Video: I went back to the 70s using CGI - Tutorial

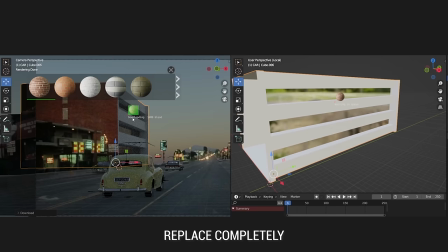4:08 But the textures that are close to the camera I have to replace completely or upgrade with high resolution textures.
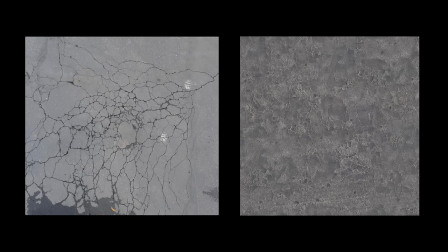4:20 I will do it with the asphalt texture first. I found these two textures on texture.com and mixed it with the texture from the background photo.
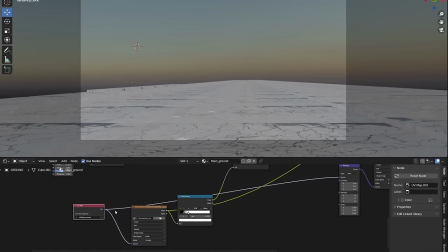4:30 For the second texture it is necessary to create another UV map so as not to touch the UV map projected from the camera.
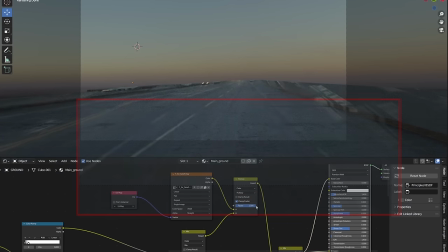4:38 In the color input I keep the darker parts with multiply blending mode.
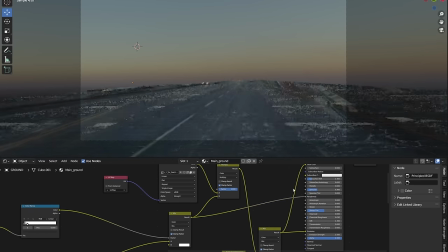4:43 The part that goes in the roughness is especially important to me because it reacts nicely with the light.
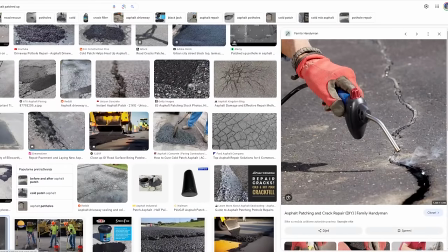4:51 This detail is usually more shiny in reality if it is patched with liquid tar.
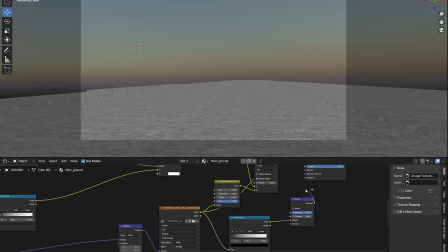4:59 I use the second texture as a bump.
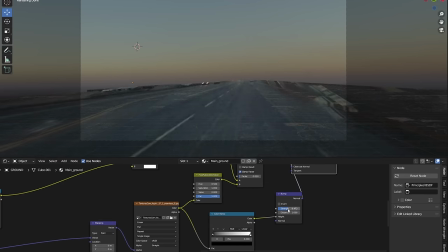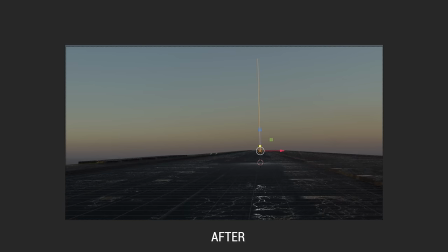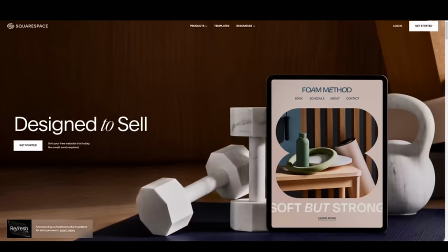5:14 Before we continue with the tutorial, let's talk about Squarespace. Squarespace is only one content management system.
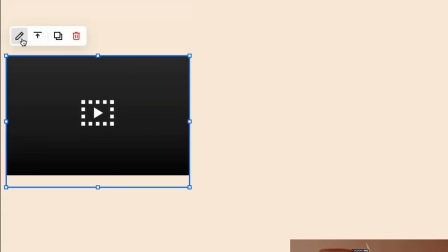5:21 With a single subscription, you can create a website, host your content,
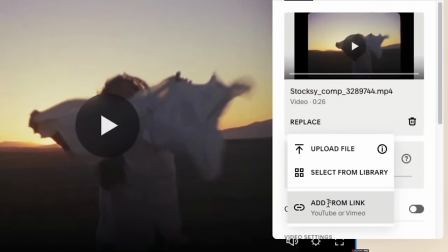5:26 register your own custom domain name, sell products, track your site's analytics and much more. You can start by choosing professional website templates that are divided into categories.
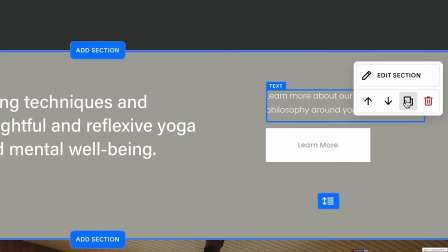5:38 After that, with simple drug and drop technology, you can customize every design detail, update content and add features to fit your unique needs.
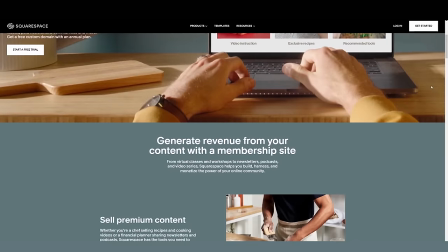5:47 You can also sell your content and generate revenue from your content with a membership site.
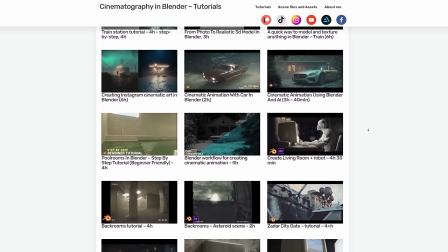5:53 For example, if you have a premium content that you want to sell online, such as tutorials, emails, newsletters, podcasts or something similar,
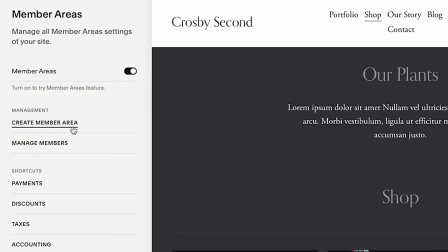6:02 membership sites are ideal to create a custom solution to avoid the commissions that you would to pay to some other services.
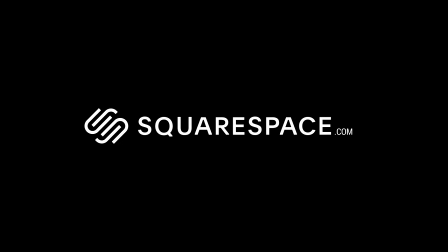6:09 Go to squarespace.com for a free trial and when you are ready to launch, go to squarespace.com slash simebugaria to save 10% of your first purchase of a website or domain. Link is also in the description.
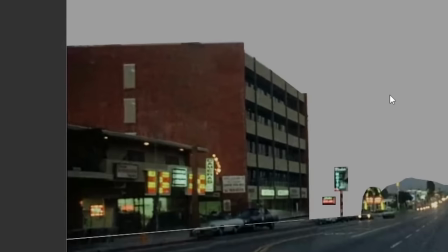6:24 The bottle in the background is large and too much in focus to pass as a cube with a low resolution stretch texture, so I put more time into it.
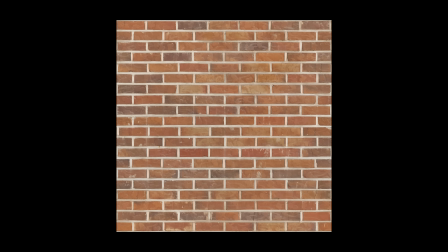6:33 I upgraded the brick wall with a brick texture from the internet.
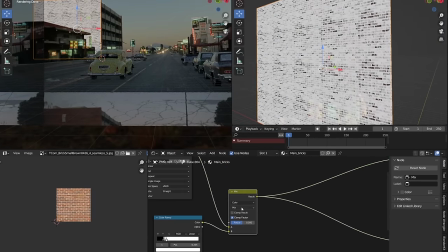6:37 First, I isolated the darker parts and used them as an overlay using Multiply blending mode in color input.
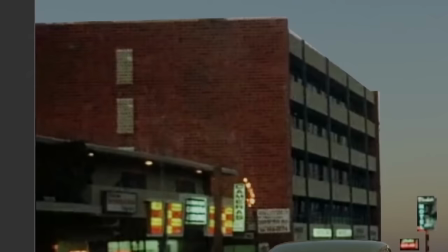6:44 Multiply keeps black tones and make white transparent.
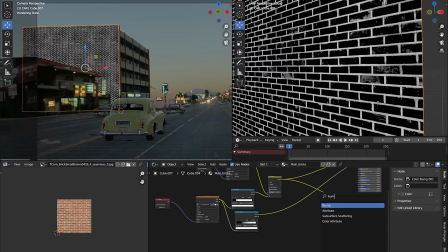6:49 After that, I made a similar map where I want to keep only the lines between the bricks and use them as a bump.
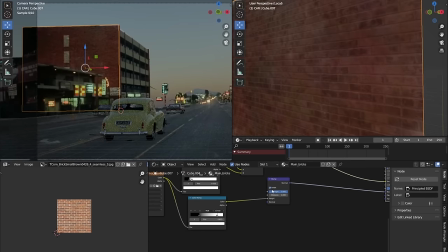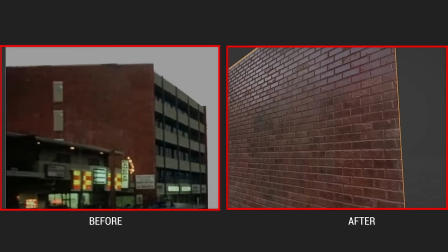7:03 In this way, I keep the tone of the background photo, but upgrade it with a lot of details and increase the resolution.
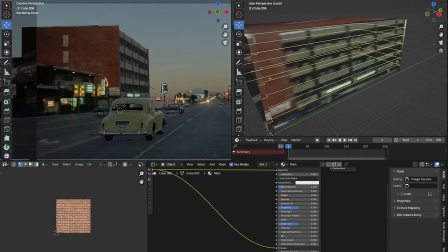7:12 The front part of the hotel is too stretched and it is not usable. This is where the background photo serves mainly as a reference for modeling and texturing.
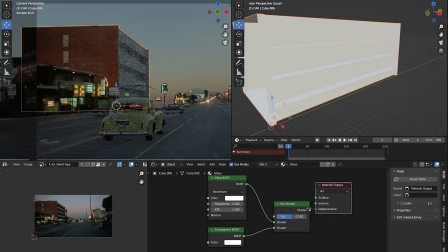7:20 I created a low poly front of the hotel with a brick and glass texture and it looks good in the background.
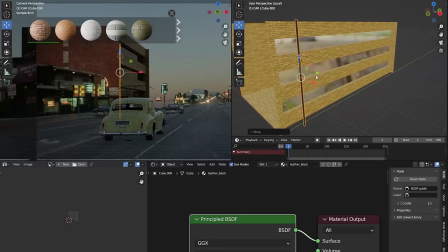7:28 It is only important that we keep a similar color tone and shape of the hotel.
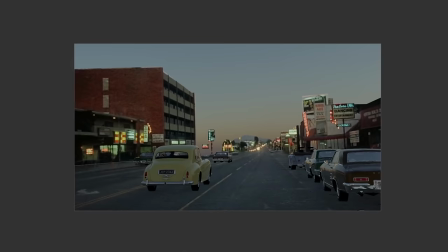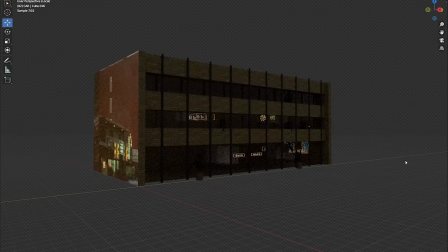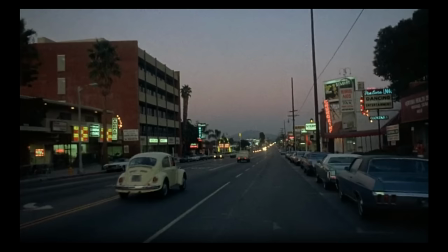7:46 Now we need lighting. In the reference photo, we can see that is a sunset.
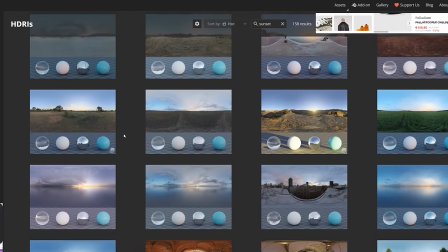7:51 I tried to find the most similar one on Polyheaven. In this part, it is necessary to invest time and get as many options as possible.
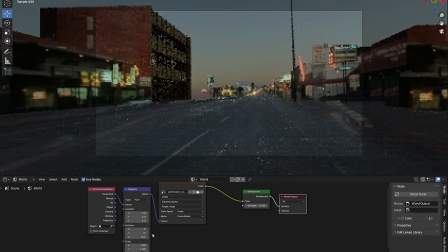8:00 Rotate them until the most suitable angle is found.
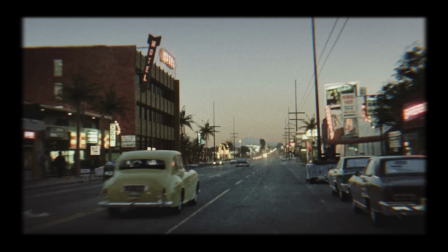8:13 Car models are the most important part of the scene because they are the most in focus.
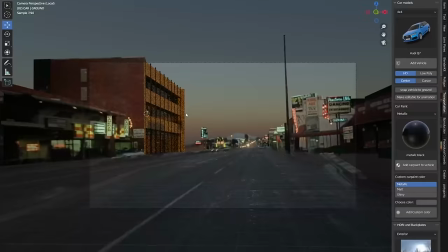8:18 Quality models are very important here, so I use the paid add-on transportation.
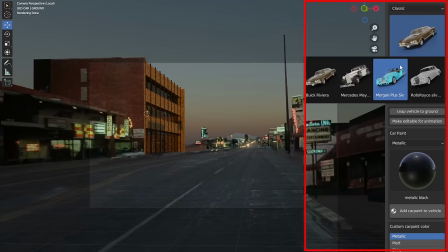8:23 Fortunately, we also have a classic car category that I need.
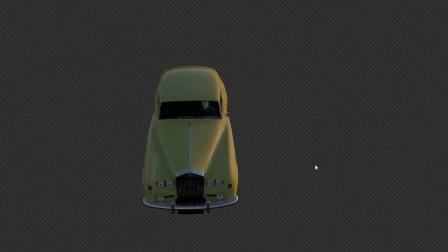8:28 I decided on reflective materials because they blend better into the environment.
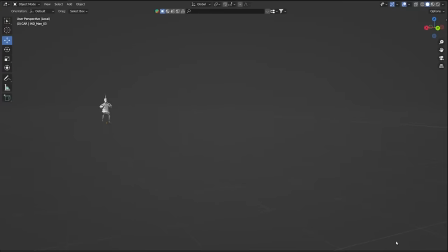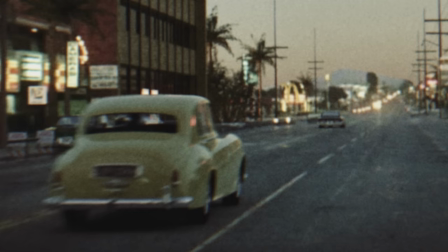8:42 Reflections from the car are unimportant details for realism and are mostly seen on the back of the car due to the angle of the camera,
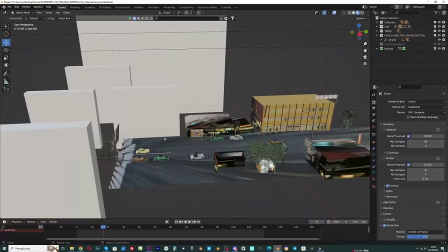8:50 and they reflect what is behind the camera.
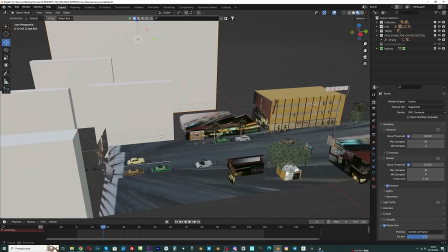8:53 Behind the camera I placed a cube that blocks the light and pretends to be buildings, so the reflections is not realistic.
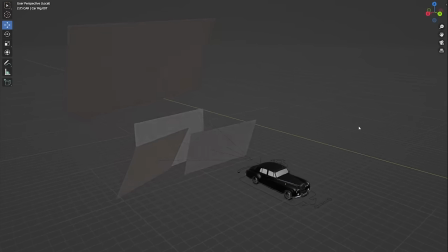9:02 I want a reflection of the city and other cars that are behind the car in focus.
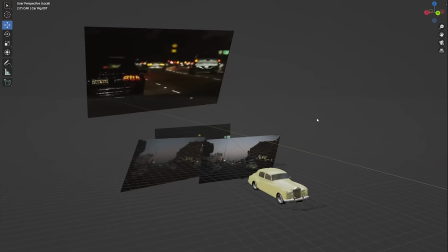9:06 I get that by placing photos of the city connected into a mission node behind the car.
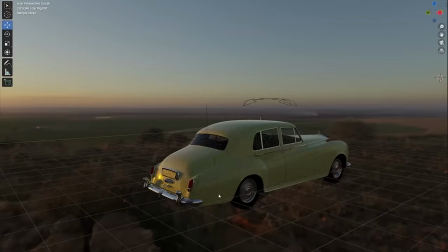9:13 Now we have a reflection on the car that gives a lot of details.
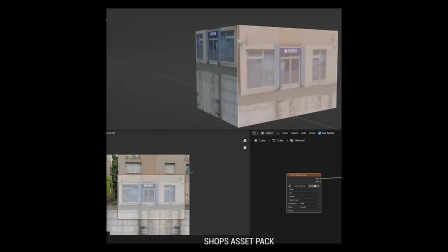9:19 Now we can fill the scene but also cover the bad parts with 3D models.
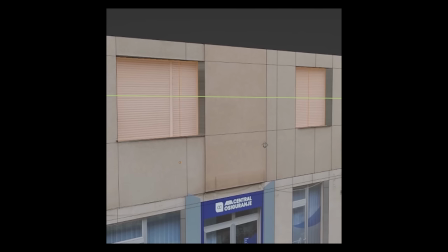9:23 Here I use combination of my own models that I created in the past with models from the other sources.
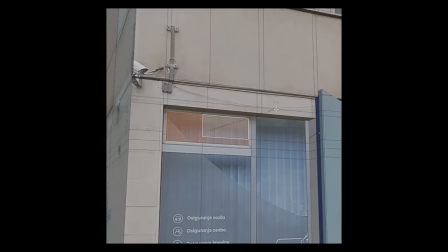9:30 My Shop and Neonsign asset packs that you can download on Patreon or YouTube join are very useful in this case.
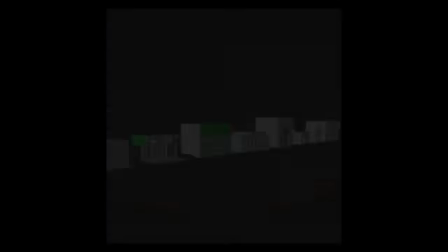9:36 The shop pack consists of 8 high-quality but also quite low-poly shops which
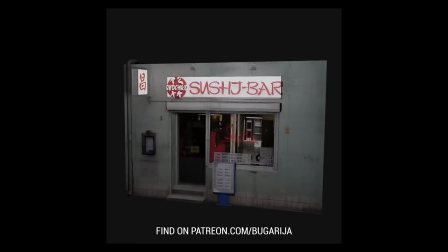9:42 in this case are ideal for replacing bad parts in the scene with high-quality models and textures.
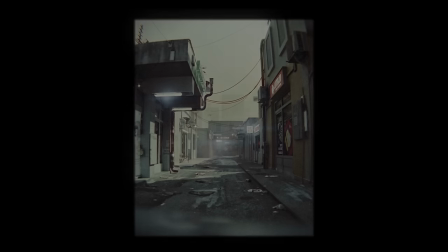9:47 Shops are adaptable for day and night lighting because they contain neon signs and an interior where we can control the light.
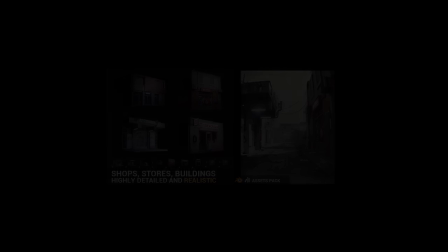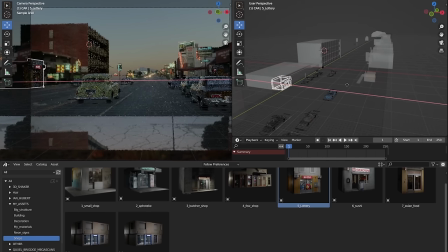Neonsign asset pack contains 70 neon sign models, some of them fit nicely into the environment.
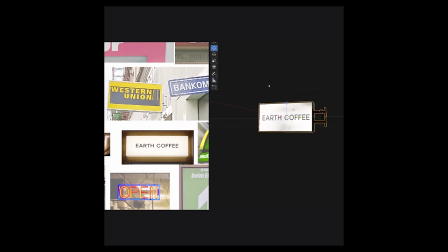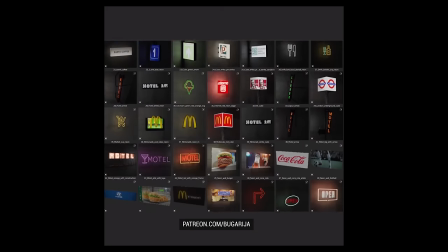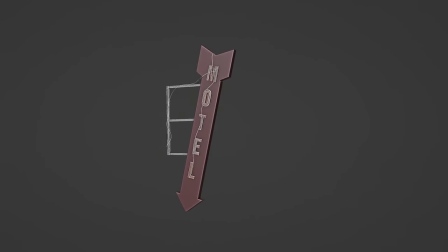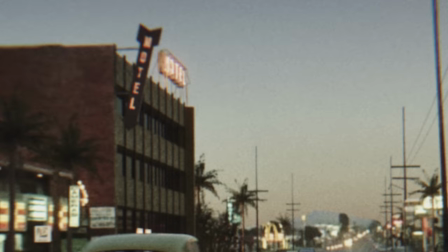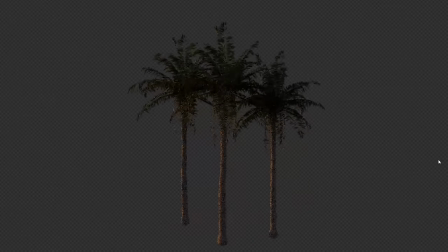11:04 I also use models that are not mine and I have them in asset browser or in addons,
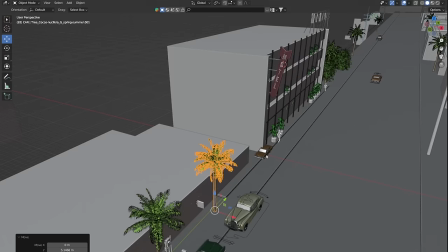11:10 such as these palm trees and trees from the botanic addon and other models.
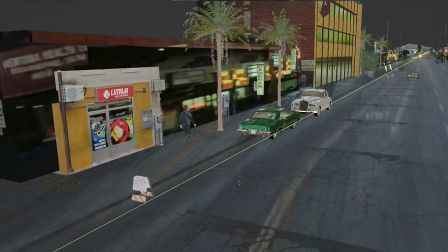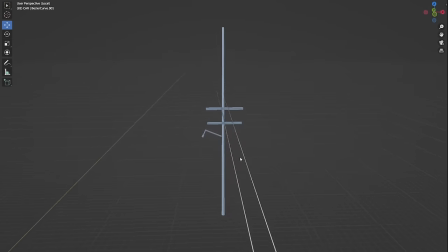11:21 I modelled simple lighting poles and used curve objects for the cables.
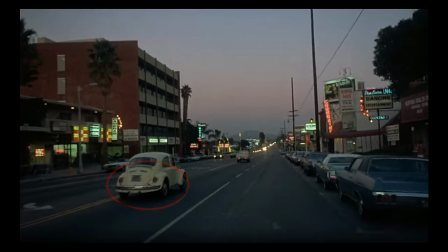11:34 If we look at the reference photo, we can see a strong shadow created by the car.
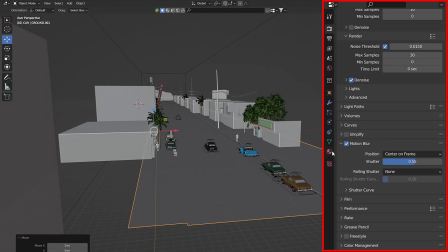11:39 I got it by duplicating the ground, setting is as shadow catcher, then I enable shadow catcher pass which I can now find in compositor.
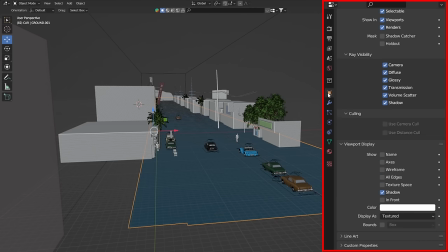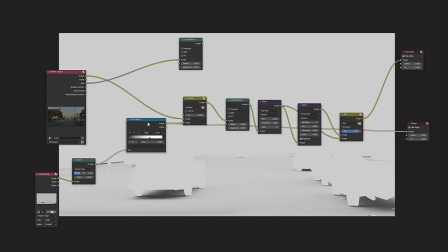12:00 Then I save the shadow pass and later use it as an overlay.
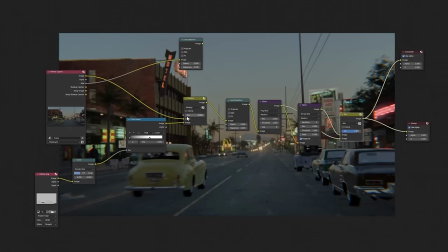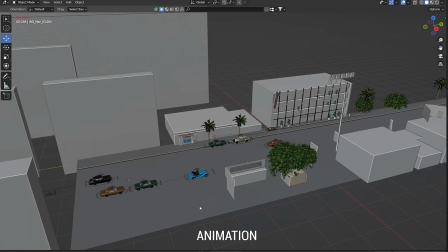12:16 I animated the car by simply placing two keyframes.